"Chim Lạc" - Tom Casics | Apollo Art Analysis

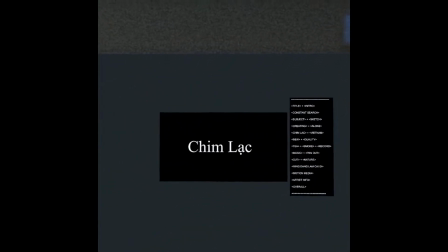0:00 Hey everyone, welcome back to Apollo Art Analysis. This episode would be checking out a piece coming from the up-and-coming cinematographer known as Tom Casics.
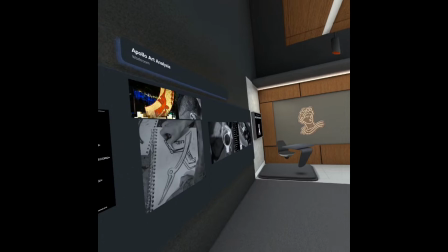0:07 This episode we're going to be talking about this kind of black and white dual set color palette. We're going to talk about the symbols of Vietnam.
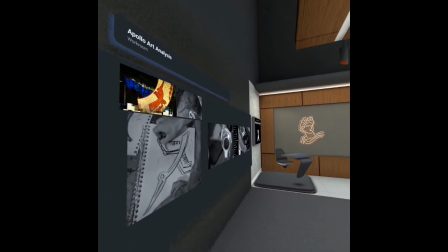0:12 We're also going to talk about the immense importance of finding our initial origin. So let's jump right into it.
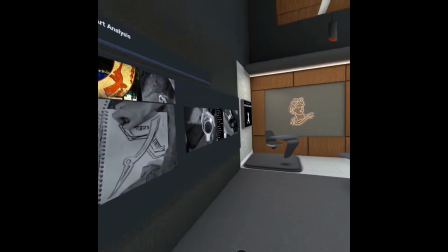0:17 So this is quite a kind of short film, so we're going to look at some screenshots and see what we can learn today.
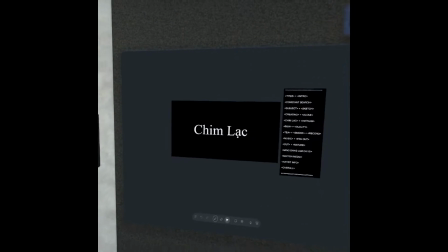0:22 So the first introduction we're given is the really simple title card. It is a very nice and a very tranquil introduction.
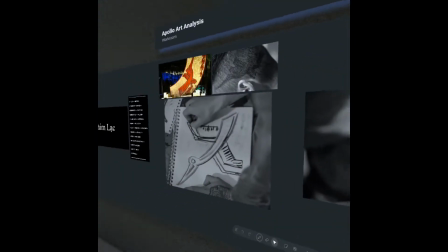0:28 And so right after that, we're open to the scene of just a lone subject kind of creating in silence.
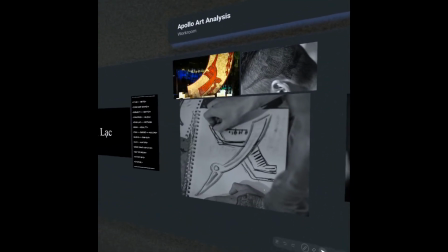0:34 He appears to be in a warehouse or some type of room. And so he is sketching in silence, as most creators often do.
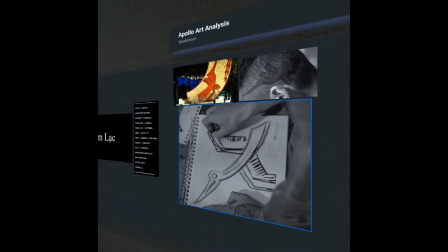0:40 You know, we are kind of lonely in that sense, and then we share it to the world, of course. And so we see this here, right?
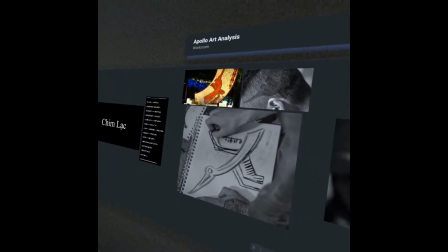0:46 The subject is sketching in silence. It appears to be some type of charcoal study. And so, you know, creating alone, very typical of the artist, of course.
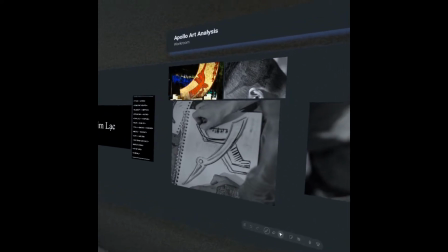0:54 We always feel like we're kind of in solitude, and then we share it to the world. Creator on that. And so we are looking at a symbol known as Chim Lạc. So that is a kind of bird from the origins of the Vietnamese people.
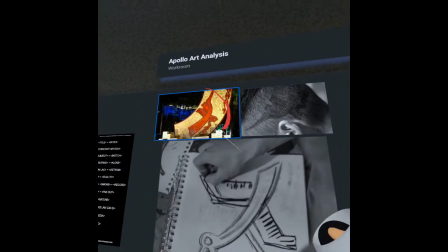1:05 So this is very important to the Vietnamese identity. What you'll see here in the top left, for example, you see a very professional kind of ceremonial image of that.
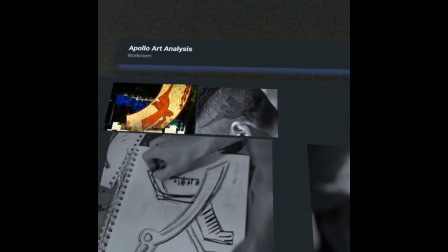1:14 Then you also see, so the creator, the subject that we're looking at here, has this tattooed on the side of the head as well.
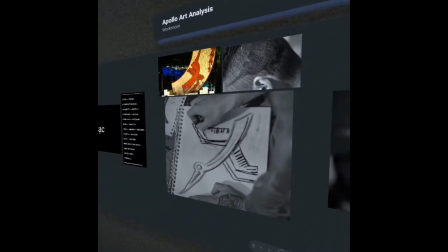1:20 And not only that, but he also is kind of studying or sketching this in the charcoal form as well.
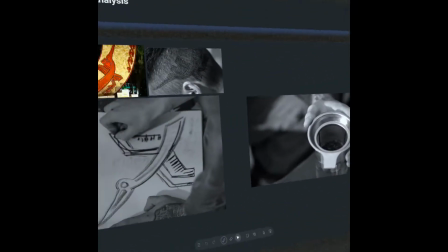1:25 Always very important whenever looking at this work. And so what you'll also notice is throughout the entire piece, we get this kind of black and white, this kind of dual set color palette.
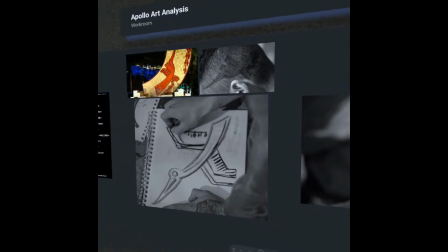1:34 And this is quite indicative of the themes that we're working with, whether it's light and dark,
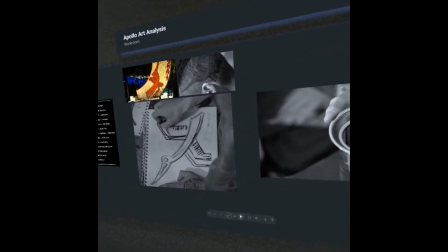1:38 whether it's kind of looking at our initial origins versus being lost from that.
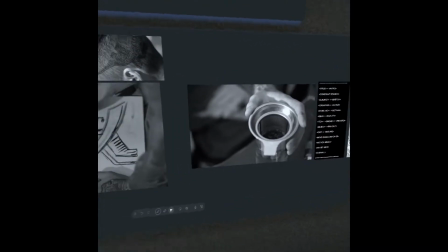1:43 You know, there's so many different things you can draw from that, right? So I see kind of a sense of duality with that. There's always that dance of those two kind of dual archaic forces for sure.
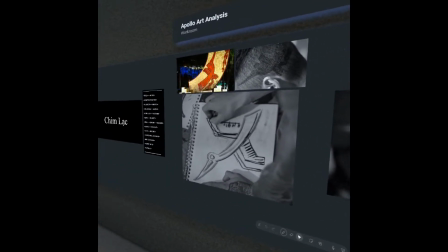1:51 You know, the artist is just kind of sitting here creating in silence. It is a really simple introduction. It is very tranquil, calm, and even invites the viewer maybe to even create for themselves.
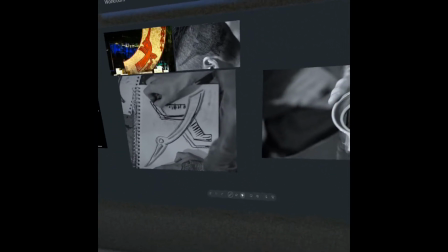2:00 You can see how tranquil that feels in that first introduction. So the artist kind of stops for a second, and we also see kind of an Alex Gray tattoo there.
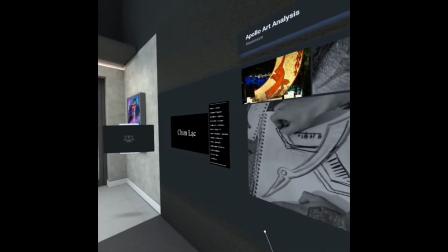2:09 Always gotta mention some art influence, right? So the next one we see is, you know, he gets up to go make some tea, right?
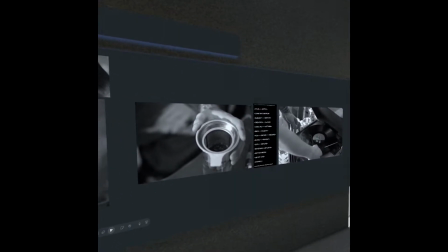2:16 It's super simple. It is a very kind of atmospheric, scene.
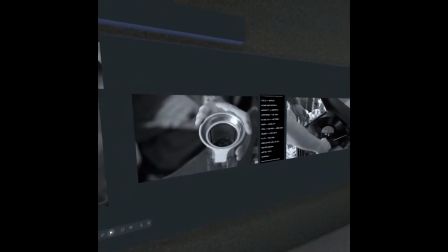2:21 You have all these, I guess, what you would call kind of background noises, you know, the clinking of the cup, walking by, all of that, you know, it really maximizes the impact of atmosphere.
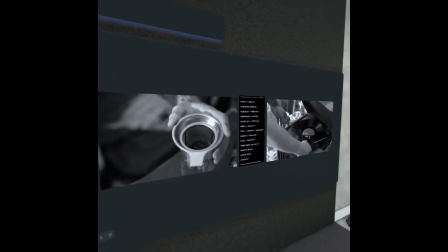2:32 You know, we don't have any dialogue, so you're not going to be distracted by any type of, you know, talking in the background, any type of noise like that.
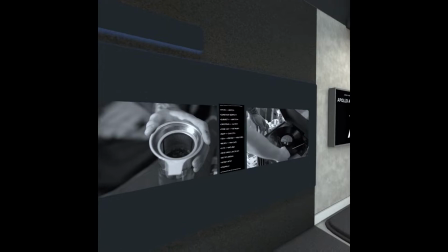2:39 So it is a very kind of zen feeling. You know, it is a kind of background noises and really nice there as well.
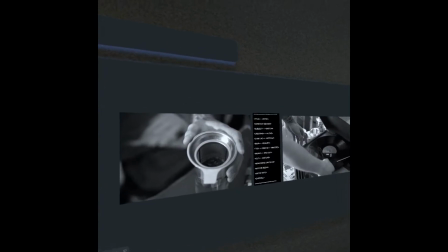2:44 And so the artist goes in tea, then he also lights a smoke, and then he starts a record here.
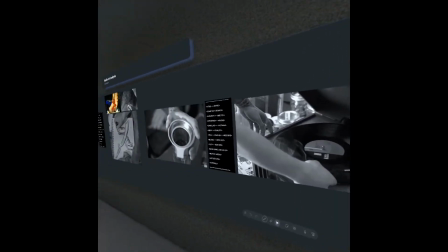2:50 So he starts a record, and it is a really nice scene. You know, he gets the hand, puts it straight on.
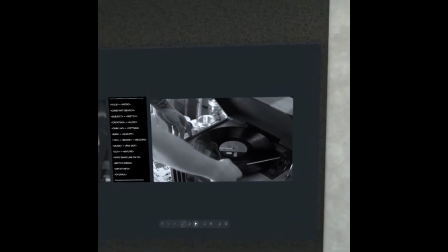2:55 You kind of have those roiling wisp of smoke kind of interrupting the scene as well.
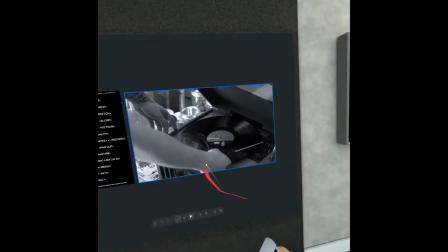3:00 You have that light and dark contrast, of course, of the smoke kind of going on that black record.
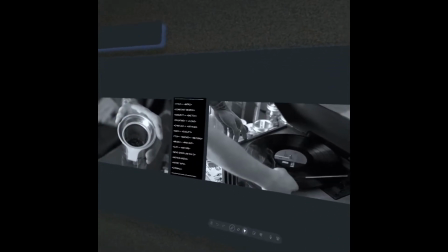3:05 So that also is a really nice scene. But what's important is, you know, he puts on this record, and from this point on,
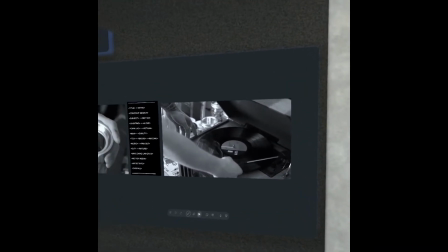3:11 the record kind of devolves into madness before we go on to our next scene.
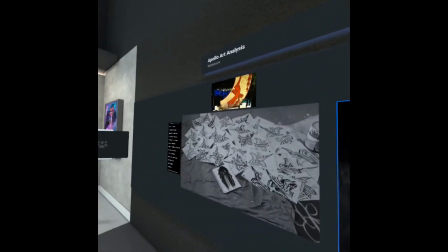3:16 And so the artist, you know, he turns on this record, and from this point, it just kind of devolves into madness.
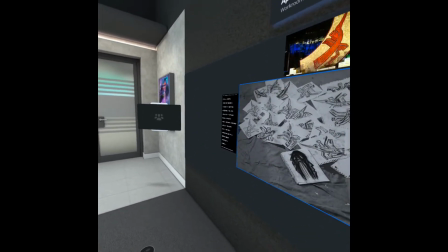3:23 He goes back to creating, and it kind of slowly pans out to get this scene that we're looking at here.
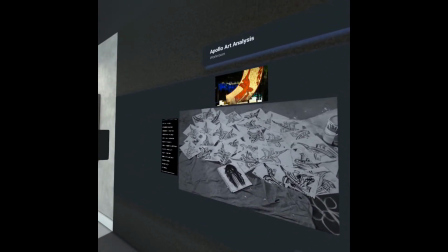3:28 So we see this kind of massive pile of all those charcoal studies, absolutely amazing.
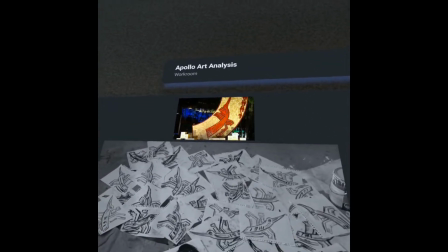3:33 And I also have the reference of the original Vietnamese symbol up top if you guys want to kind of look at that.
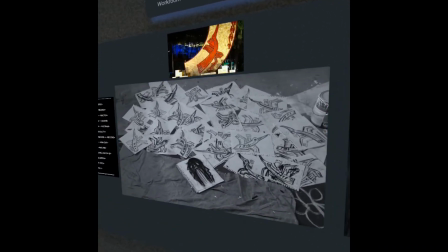3:37 We see kind of like a kind of psychedelic primitivism, kind of neo-expressionism within the hand,
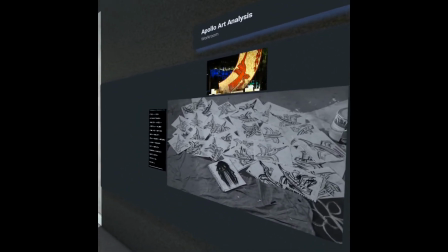3:43 and he creates this obviously a massive pile here, and it kind of zooms out in that very dramatic.
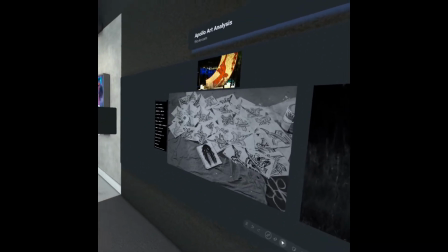3:49 And so the next cut that we're given, you know, it goes black from this. We're given kind of the static kind of sound effect, and then it devolves into straight madness.
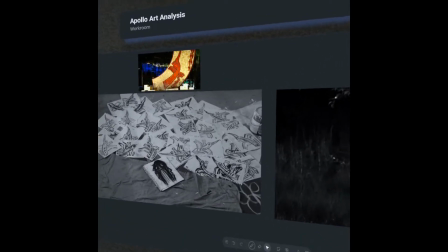3:57 So it goes to black, and then it goes out here.
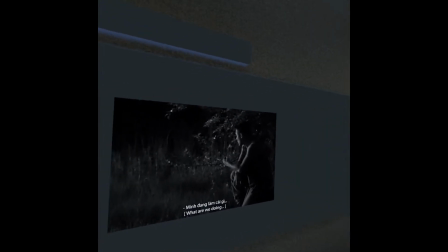4:00 So now we're in nature, and we see the lone creator, the lone subject, just walking, and then he kneels closer to the earth, which is kind of symbolic in many ways, right?